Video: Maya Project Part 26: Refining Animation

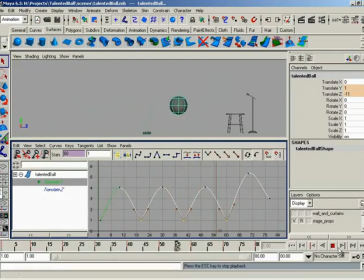[4:09]
There's not much acceleration here. We're really, if you look at it, we're only accelerating for the first about frame and a half. And then we're moving at a constant rate toward the ground. What we want is deceleration as we climb to kind of loft up to the top.
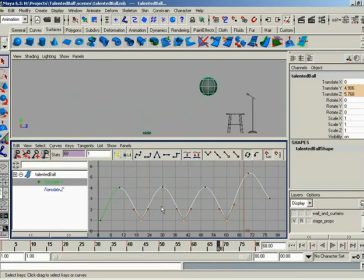[4:24]
Yeah, up at the apex it's just going to kind of hang, and then gravity starts pulling. Then gravity's going to pull it, it's going to accelerate, accelerate, get quicker and quicker right up to the point it hits the ground. Remember, when something's falling, it will accelerate until it either hits terminal velocity or it strikes something. So we don't have time for terminal velocity, so we'll accelerate right up to the point we smack the ground.
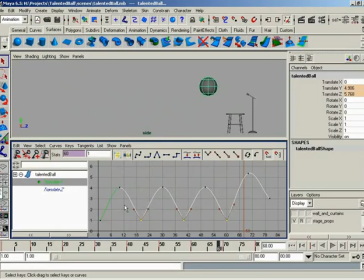[4:43]
So to do this, what I'm going to do is adjust my tangent handles independently. So I need to go ahead and break my tangent handles as demonstrated several videos ago. I'm going to go ahead and select all of my bottom most keyframes. And I'm going to go and hit the break tangents button.
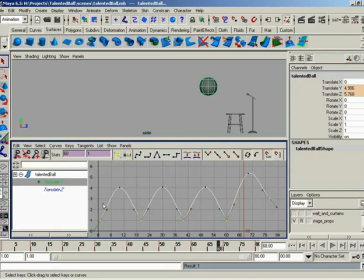[4:59]
And now, of course, we have the blue and red tangent handles. Let's go through and I'm going to adjust all my out tangents on these first four keyframes all at once. To do this, you'll notice I'm going to go ahead and come through and select my first four keyframes. I'm going to hold down the Shift key, and I'm going to drag on all four of the right-side tangent handles.
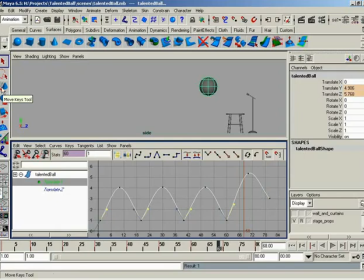[5:18]
Now, make sure you have your Move tool active at this point. You can get it over here out of the toolbox, or, of course, hit the W key. And I'll just middle mouse drag here to the left, and you'll notice how this is changing my curve a little bit, like so. So I'm kind of coming up off the ground a little more quickly. Now, let's counter that by changing the in-tangent for each curve as well.
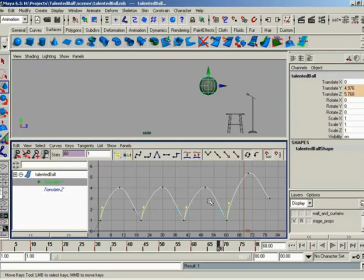[5:38]
So I'll hold down the Shift key. Now I'll go through and select. Well, let's go ahead and I'll just reselect the curves. All right, got a little ahead of myself. That's fine. So I'll reselect the keyframes like so. Now hold down the shift key and I'll grab the blue tangent handles on each side. I don't need to grab this one because there's really no information over here. That's correct. So we'll just ignore that. In fact, I'll go ahead and hold down control and I'll deselect that keyframe.
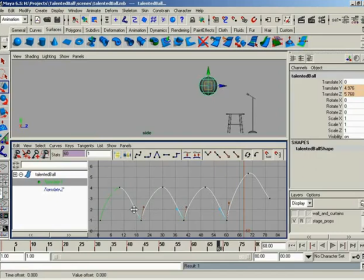[5:59]
Now I'll move with the middle mouse button. I'll move this to the right this time. So if you take a look, I'm just really exaggerating these points here where we're striking the ground. And now if I rewind and hit play, you see you have a lot more of a solid bounce as we come up off the ground, looking a whole lot better by the moment.
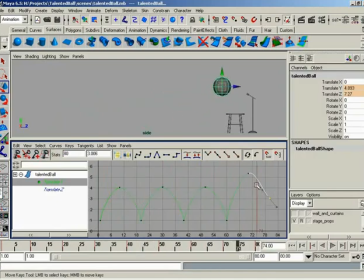[6:18]
We still need to make a minor adjustment here where we hit the stool, so no problem. We'll select that key, grab the blue tangent handle, and just pull that up a little bit. Now we have a funny-looking arc here as we strike the stool. Don't worry about that. We'll be getting to that here in just a second. What I want to focus on now is making the ball kind of loft, kind of hang in the air as it's bouncing.
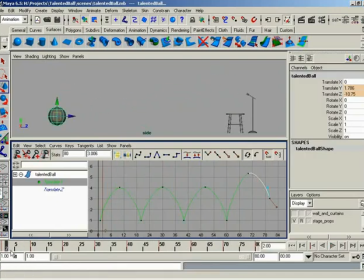[6:37]
I love dragging through this too. By the way, if you're trying to really get an idea of what your animation looks like, looks like, I can speak, don't be afraid to drag forward and back in your view. That's right. Because you get a really good idea of how the motion actually looks. So, looking pretty good. I would like my ball to kind of hang a little longer as it bounces.
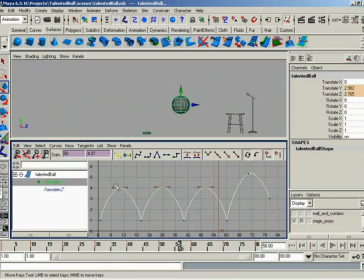[6:54]
So, here's what I'm going to do. I'm going to select my three keyframes where I'm up in the air. I'm not going to break the tangents, but I am going to free the tangent weights. So, once I do that, I can now come in here and hold down the shift key and select all of either the in or out tangents.
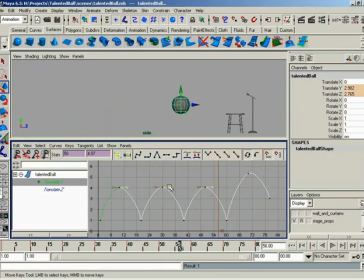[7:09]
It's irrelevant because they're not broken from each other. I'm going to hold down the shift key. Remember, that's how we can constrain motion to either left, right, or up and down. So hold down shift, middle mouse click on any one of these, and we get our question mark. I'm going to gesture very gently to the right.
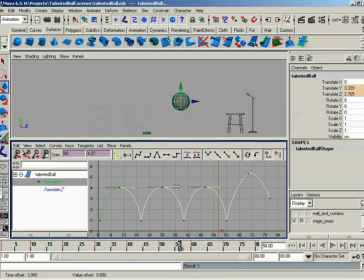[7:25]
And you'll look at this. I'm adding weight to both sides of the keyframe. Look at my ball in the viewport. If you look real close, you'll notice it's actually updating in real time. So I'm going to pull this out so I get these nice lofting kind of egg-shaped arcs on my curve.
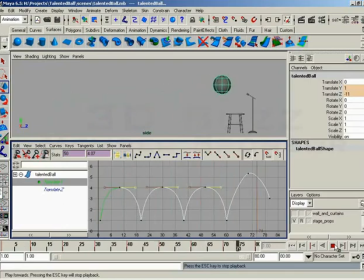[7:39]
Hit rewind. Check this out. Boing, boing, boing. You can almost hear the sound now. So you've got this dum, dum, dum. Like he's just kind of hanging there in the air as he goes through. Very nice. I'm liking it. So really all we've got to fix up is this one last bounce, which still looks a little bit funny.
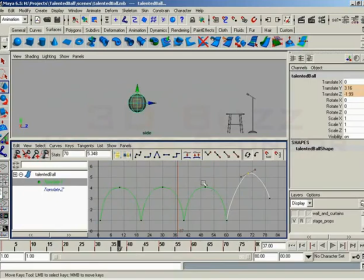[7:55]
To do this, I'm going to start off in one simple area. I want to loft it very similar to what I did with these guys. The problem is, you'll notice the tangent handle's kind of off to this funny angle. I don't want to have to deal with fixing that on my own. I'll let Maya do it for me. I can grab this keyframe and set it to a flat tangent. Boom, so that flattens it out.
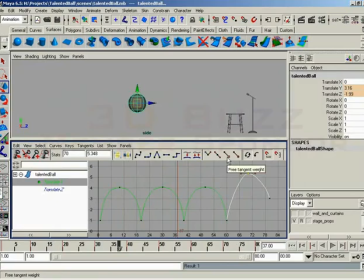[8:12]
Now, I need more weight on it, just like I used before, so I'll free the tangent weight. No problem.